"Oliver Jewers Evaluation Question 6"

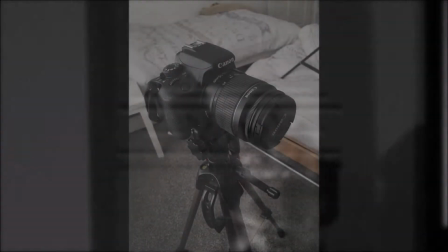[0:04]
We had to learn a lot when constructing our film opening. I had to learn how to use the settings on the camera so that we could record in the maximum
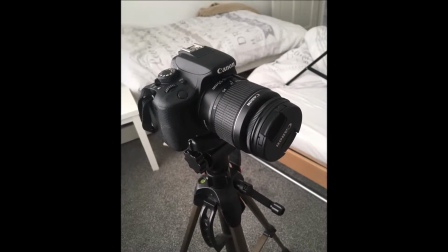[0:12]
resolution and aspect ratio to ensure the detail we wanted on our footage.
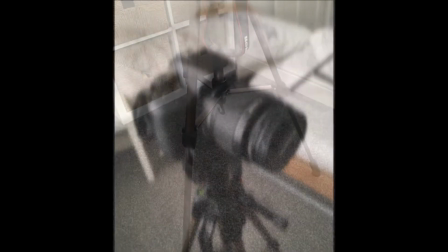[0:17]
A lot of us were unfamiliar with how to use a camera and camera equipment.
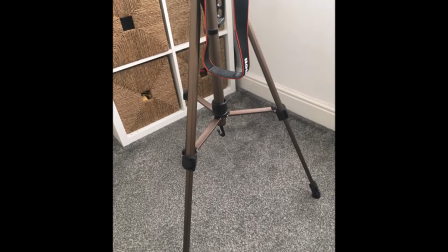[0:21]
Our preliminary task had, however, given us a brief insight into this, but with a different camera.
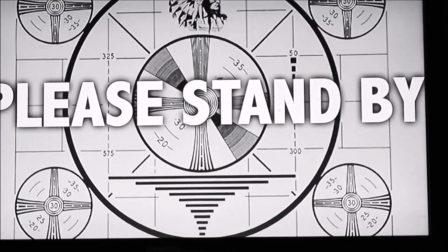[0:27]
One difficult shot we had to perform was the panning shot across the room at the beginning of the opening.
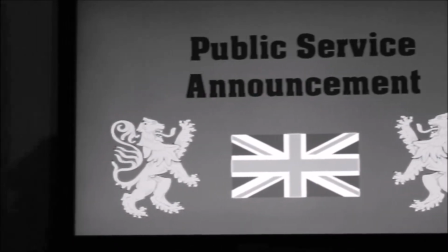[0:32]
For this,
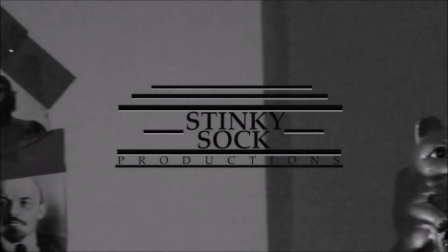[0:33]
we had to learn and practice how we would maneuver the camera on the tripod in order to create the smoothest movement possible to fit with the elegant and simplistic style of the opening.
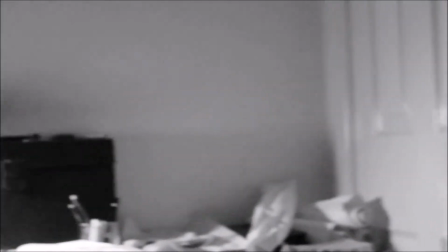[0:42]
To combat this, we practiced beforehand and took a lot of takes to ensure we got the right shot, which was also edited in post-production.
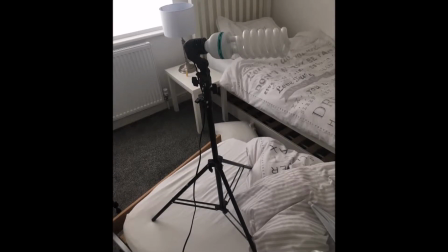[0:50]
We also used soft boxes at first in order to create the artificial light to use in the dark room to prevent the film from becoming grainy.
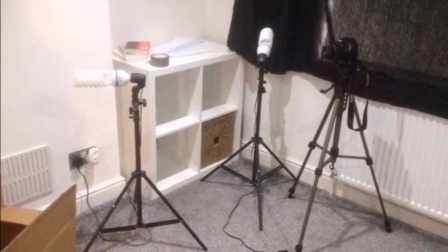[0:59]
At first we thought it would be a good professional way of creating light and shadow. We had never used them before and had learned during the filming process.
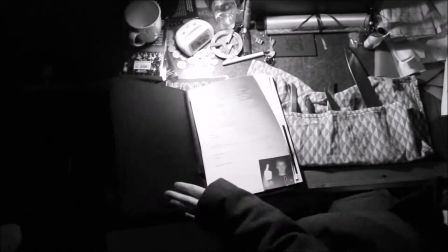[1:07]
However, in the end we decided that the light created was too intense for the dark and dull look we wanted to give the film,
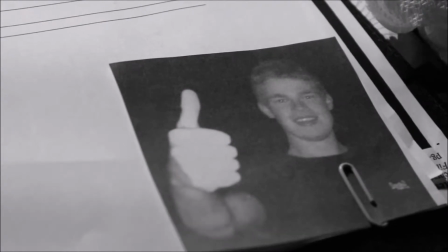[1:14]
so eventually we just used a torch to create the light and shadow we wanted,
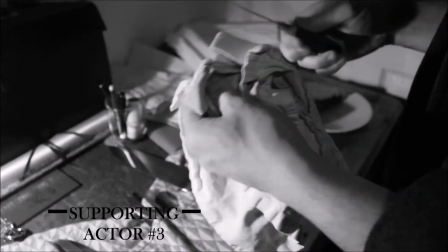[1:19]
but with less intensity. Another technology that I had to use when creating my piece was a new editing software that I had not used before.
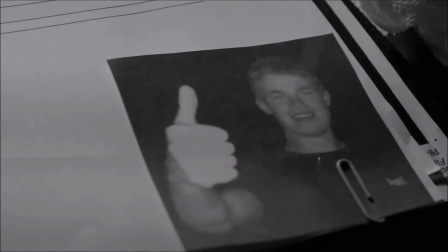[1:28]
When editing my preliminary task, I had used iMovie to cut the film together.
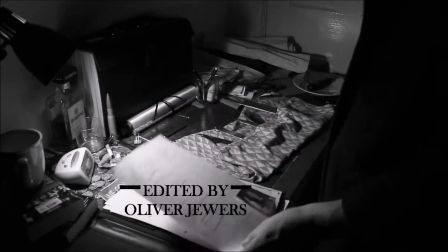[1:33]
When we came to film our final piece, we did not have access to the Macs, and therefore we could not use iMovie.
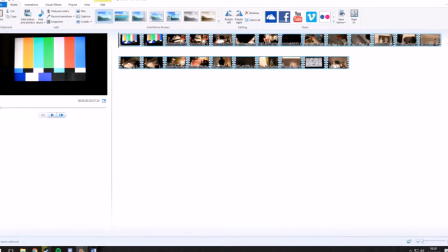[1:40]
I then had to use Windows Movie Maker to cut the film together. I had not learned to use this program yet, and had to pick up skills as I went along.
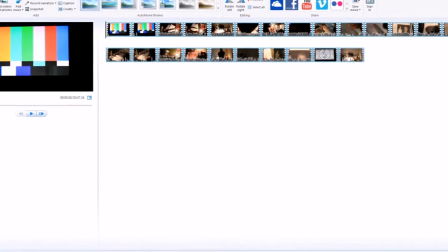[1:49]
For example, I had to find a way to mix the sound levels and have multiple sounds played at once, and also to remove unwanted sounds.
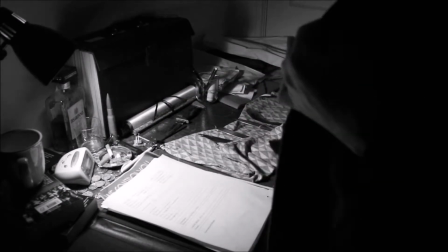[1:57]
I had to look online for certain tutorials on how to add transitions and other aspects to my piece.
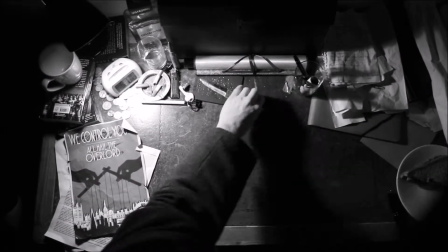[2:03]
So overall, I did learn a lot about editing software when cutting my piece together.
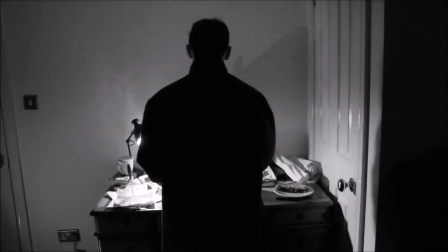[2:08]
A small problem my group and I would face involving technology was getting the television channel to appear on the screen.
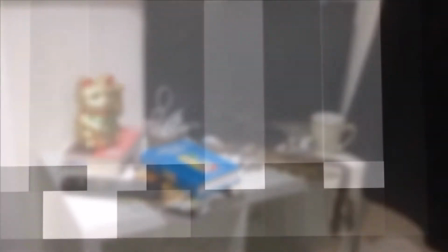[2:16]
This was a major part to the continuity of our story.
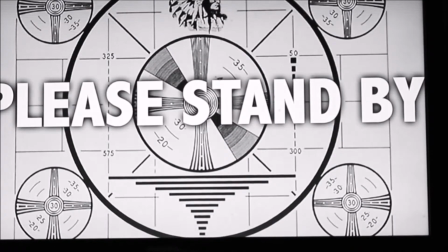[2:19]
We first wanted to create it on a YouTube video and then show it on the screen, but afterwards we thought it would be best to add in the audio during post-production.
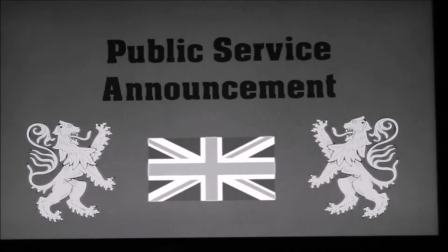[2:27]
We then resorted in the end to using a PowerPoint presentation on a laptop
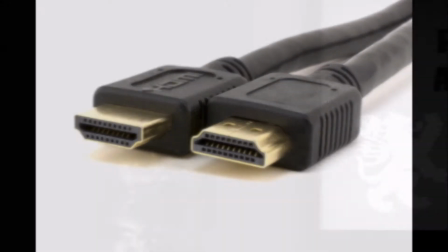[2:32]
and using a cable to display it on the screen before adding sound later on.
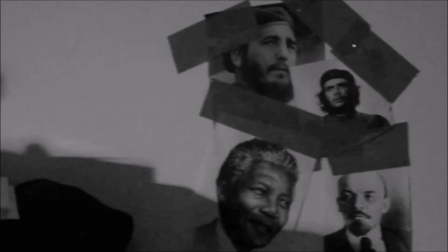[2:37]
During the filming, we did not have any major problems on set, making the filming process relatively easy.
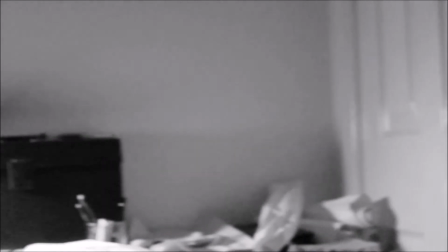[2:43]
In the future, I would not change much if I were to perform a similar task.
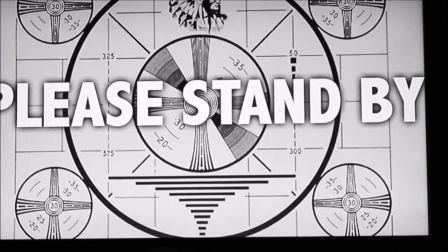[2:48]
Also, the research that we made when planning our project was mostly made online.
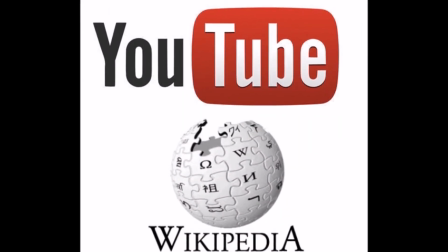[2:52]
We used websites such as YouTube and Wikipedia to study different genres as well as individual films.
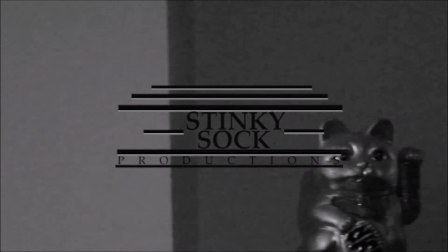[2:58]
This helped us to see the generic conventions associated with the genres that interested us.
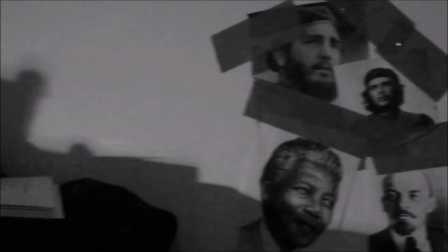[3:03]
It was a huge contributor to the structure of our final opening.
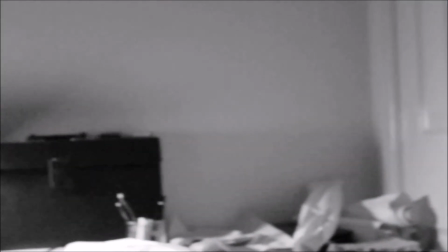[3:07]
In addition to this, my research and planning was heavily reliant on watching films of the genre to gain further knowledge of them.
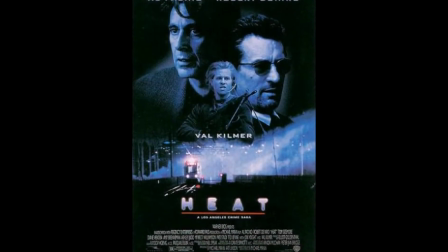[3:14]
I watched various crime dramas, such as Heat, which our film would take a lot of inspiration from.
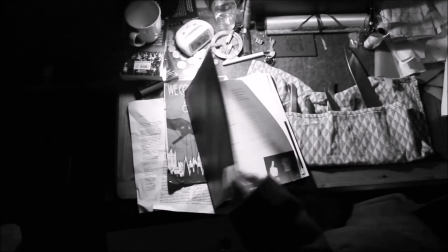[3:20]
Therefore, several streaming platforms as well as DVDs would help to create our opening as well.